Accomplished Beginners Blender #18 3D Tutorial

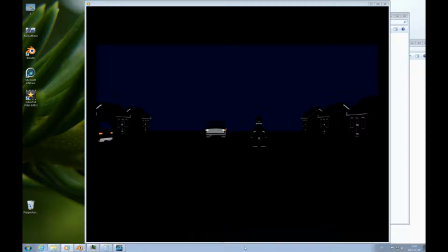And I'm not sure exactly what's illuminating this scene here.
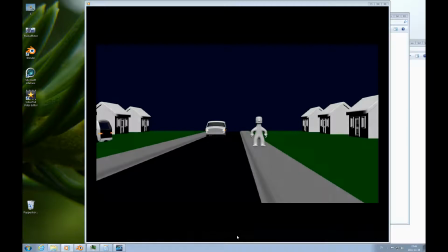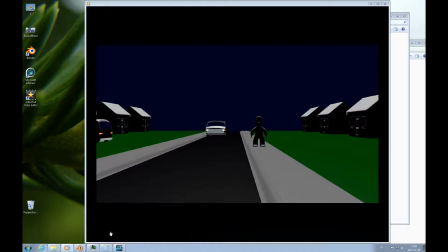What I really wanted to show with this is a light of an intensity 1.
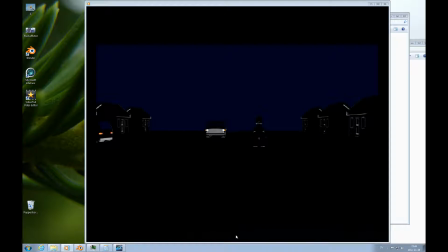So it doesn't crank out that much light, actually. The sun doesn't in this particular case.
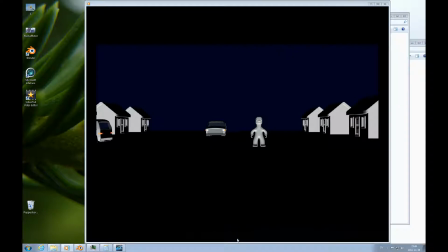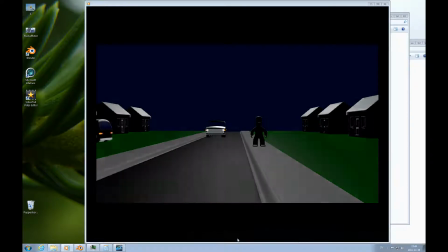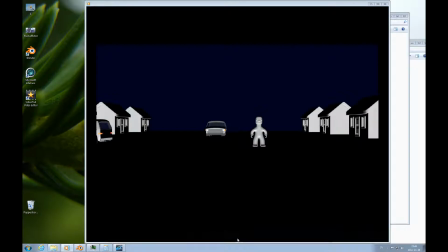So here it's in the west or east, whatever, it's just shining straight on, and this is the illumination you get. So there's absolutely no indirect anything when it's only the sun and it's not ray traced.
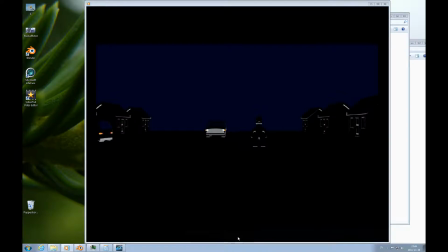So then you will get kind of a light that is similar to what you get on the moon where there's no atmosphere.
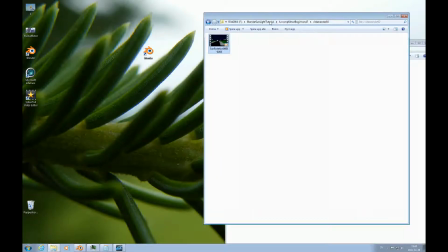So we'll move on to the next one. And now there's a sky included in this.
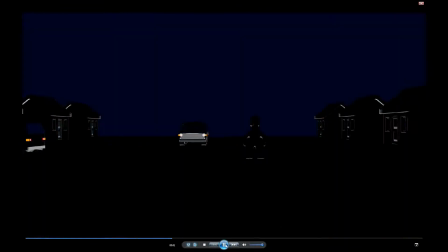So we have the sky effect, still not ray traced.
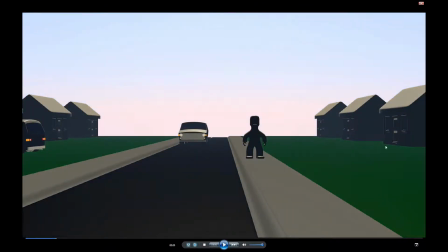So it's circling around, and you get these haze effects when it's at the horizon.
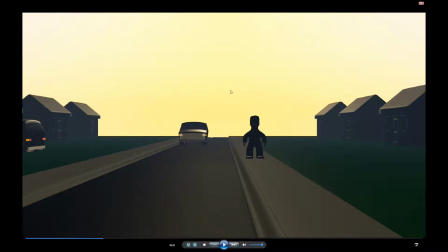So it looks like it's, you know, the contrast between the bright sky and the absence of illumination creates this effect.
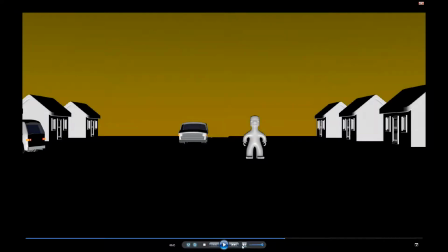in here, it goes up again, around, came around. So it's looking at this from the other side. So it's illuminating this. We have the sun in our necks here.
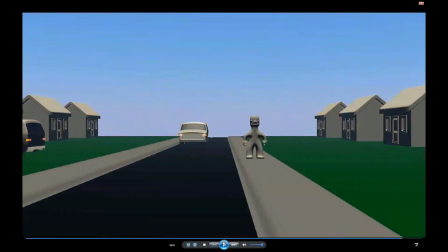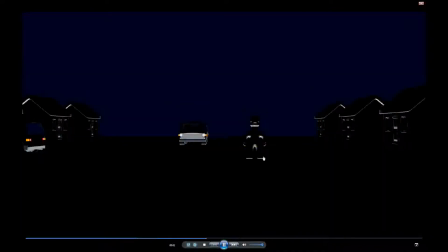We have the sun coming from behind here. And this, now it's coming from behind the camera.
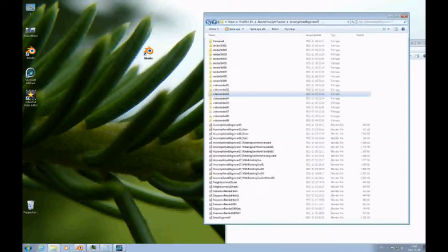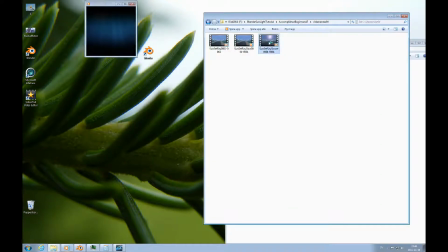And then I just decided to try to slow down the actual sunset part of this. So I'm just using a lower frame rate.
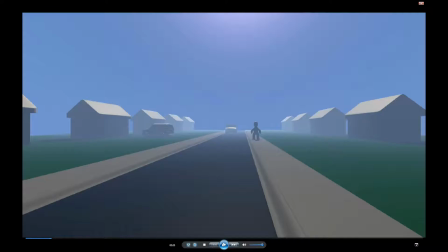You know, the already made render, and it's just a lower frame rate just to kind of step through this. And this is also a very intense light here. It's like 10, so that's why you get this white out effect.
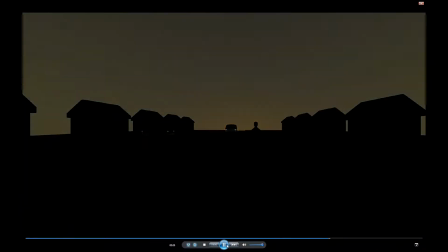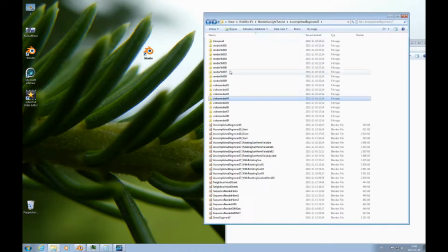Move on to the next one.
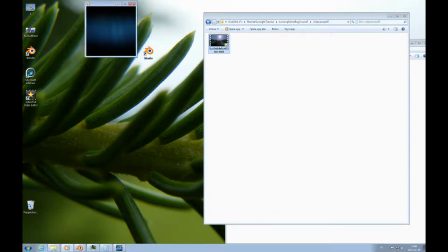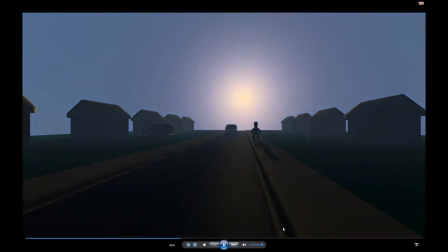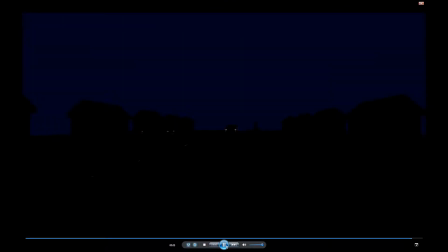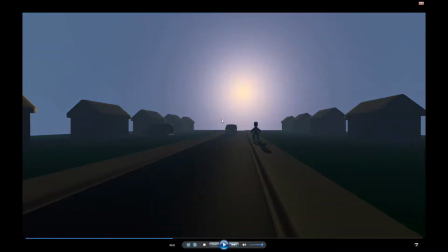So here it's the exact same thing, just with lesser intensity, so you don't get that whiteout effect over here.
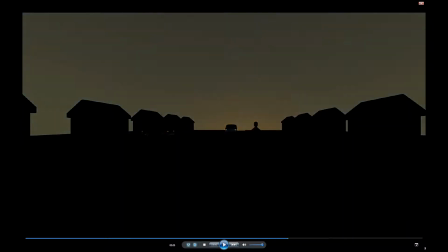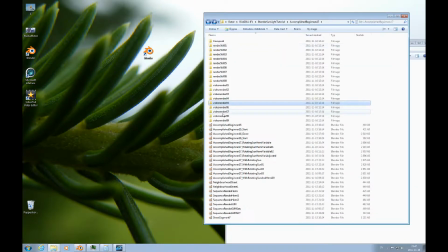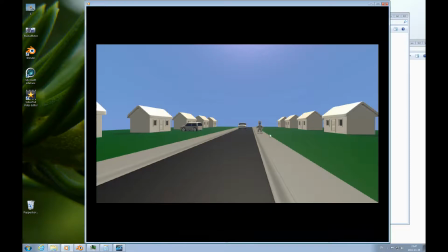And now here I've rotated, this is where I rotate the Hemi and the sun at the same time,
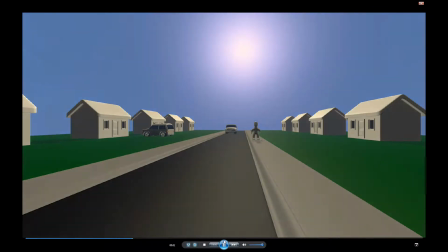and you get some pretty unnatural light effects here.
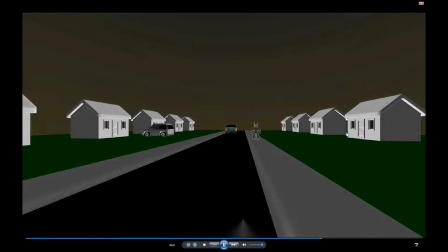Like it's all dark, but the Hemi is just, you know, pushing up the light from underneath.
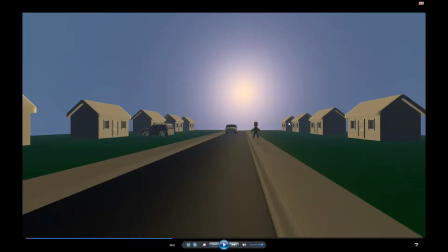So that's just strange. Just wanted to show that. This here, illumination from underneath, very unrealistic.
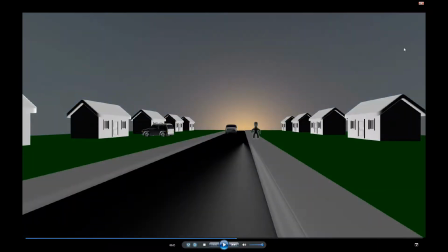But if you want to use it for some special effect, I'm sure it could be useful.